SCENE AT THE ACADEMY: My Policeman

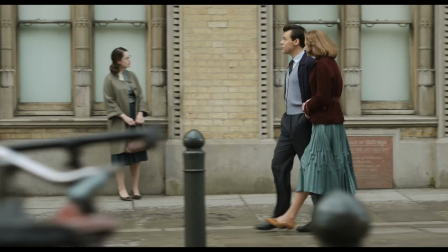0s Sure you've been here before, Well, yes. but have you ever had a personal tour from the director of the Western Art Galleries?
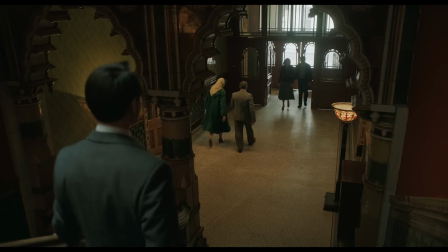8s No.
There is this crucial scene where we, the audience,
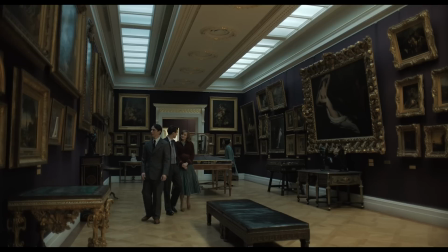14s
meet the three characters together for the first time in the 1950s in Brighton Museum, an art gallery.
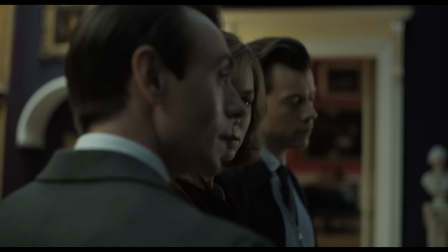21s
Obviously, there are a lot of complexities with the dynamic between the three of them when they're all together.
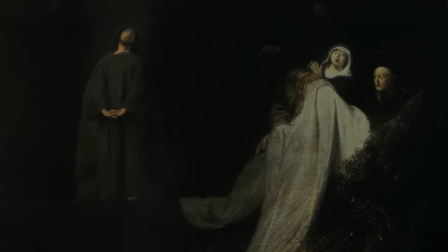29s Taste is simply just knowing how something makes you feel. So how does it make you feel?
It's an exquisite scene because it also is the scene that is part of this dual timeline.
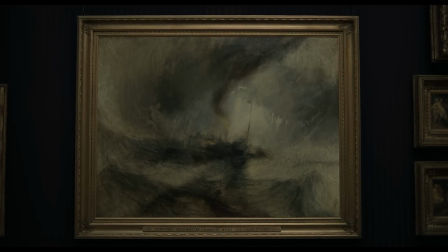41s
We think it's a scene where Tom is introducing Marion to somebody he's met.
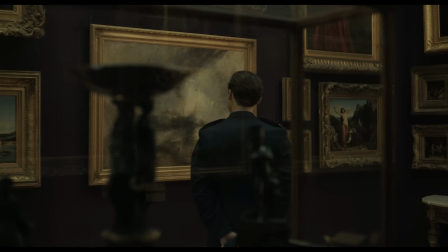47s
We do not know that actually Patrick and Tom have already been there. So we follow the narrative in what we think is real time.
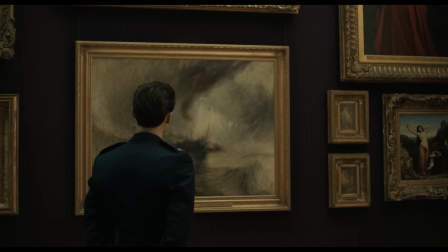56s
When Tom arranges to meet Patrick in the gallery, he finds a painting himself.
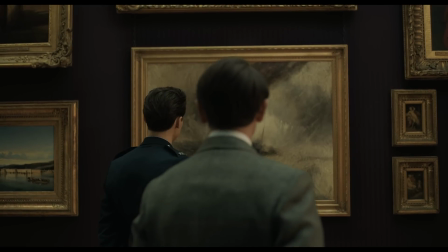64s
Patrick doesn't take him to a painting. And what he stands in front of is a storm at sea.
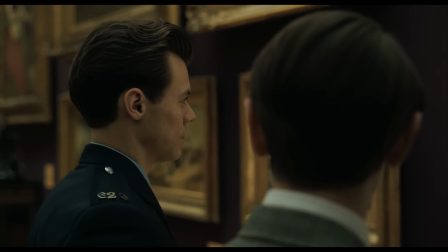70s You can sense the waves. You know how strong they are, like swimming in rough surf.
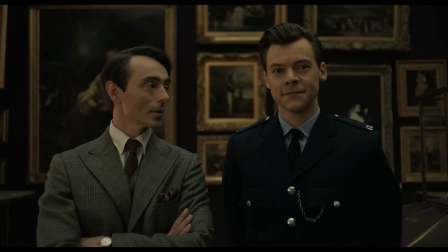80s Exciting.
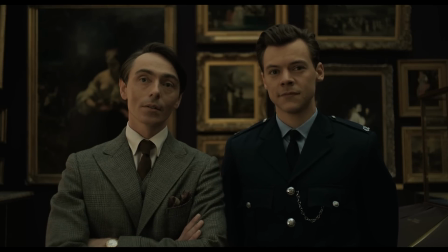85s And frightening.
Tom is just really curious and wants to learn,
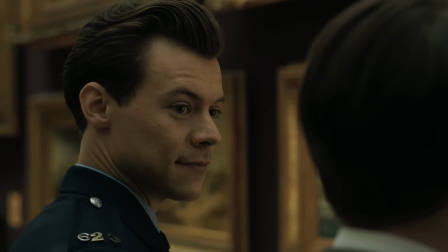90s
and I think that's really refreshing to meet someone who is young and
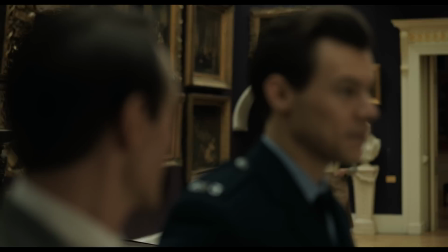95s
from a working class background and wants to learn about art and go to museums. What strikes Patrick about Tom, what attracts Patrick to Tom, is that he's his complete opposite.
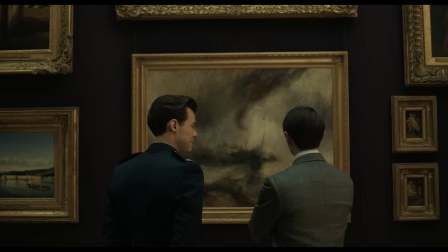109s
I think that fascinates him. And a little later in time, Tom goes back to the gallery, but with Marion.
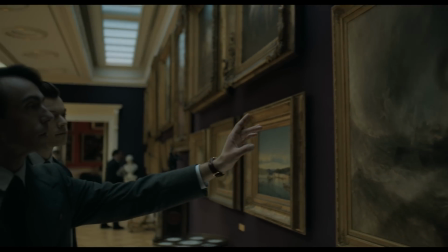116s Notice the light striking the crest of the crashing waves. You feel they could crush you.
Patrick describes the painting to Marion as Tom described the painting to Patrick when he saw it the first time. It has a different meaning later, slightly. There's a different meaning of like, oh, if actually she was on this tour, the two of them already knew each other.
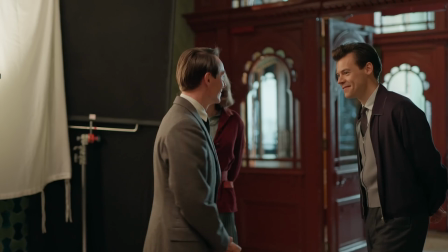143s
So that's why it plays out from her point of view, it's her fascination. That particular scene is shot in two locations.
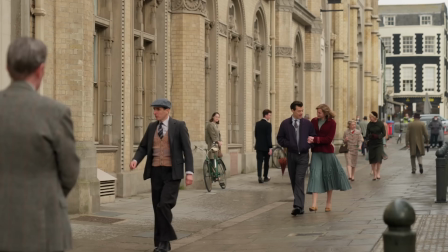151s
So the exteriors were shot down in Brighton, and the interiors, the Wallace Collection in central London. Technically, shooting at a museum where there are priceless works of art on the wall is quite a challenge.
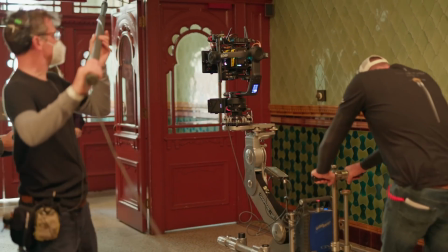164s
You can't rig any sort of lighting instruments. You're pushing around large pieces of equipment next to priceless works of art.
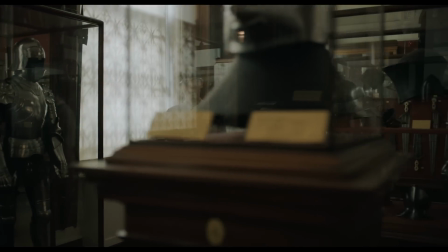173s
It's difficult. The reason we chose the Wallace Collection was it had a lovely sense of natural light. It has these two glass sort of vaulted roof at the top, and so I liked it for that.
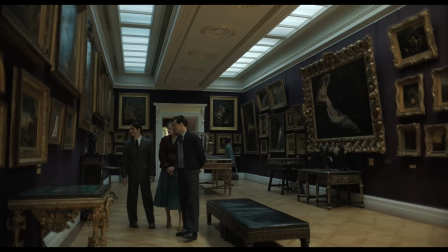185s
Because it's stacked with paintings, it almost became slightly claustrophobic. It acted as something where it pushed them all into an environment together.
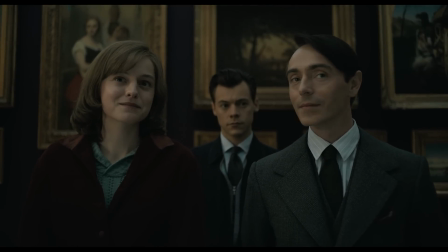195s
Because everyone is looking at the paintings, you get this wonderful idea where you can frame a shot with the three of them in it, and they can all be thinking and doing a different thing.
Blake's trying to startle the senses as well as the spirit.
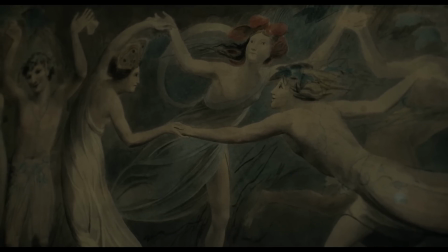210s There's so much passion in his work.
The Blake painting we chose because it creates something of abandonment, it creates something of freedom, it creates something of friendship.
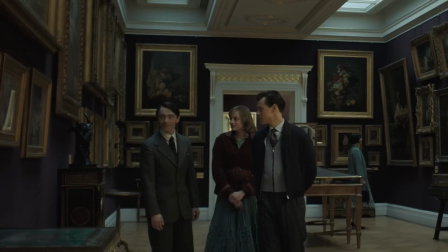221s
You know, there are moments in it where you see Marion looking at Patrick and you think, oh, there's an attraction there. Then there's Tom who's in between the two of them, and you kind of see his dilemma. We wanted to try and suggest to the audience that actually it might be Marion and Patrick who end up together. Point is, something is going on. Marion is responding to this because actually a little bit of her is being opened up in the most extraordinary way.
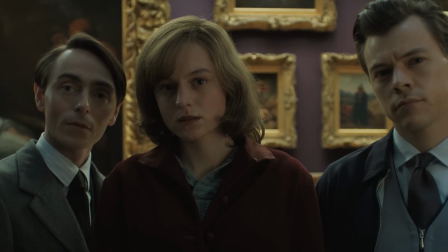246s
You see that in Emma's performance.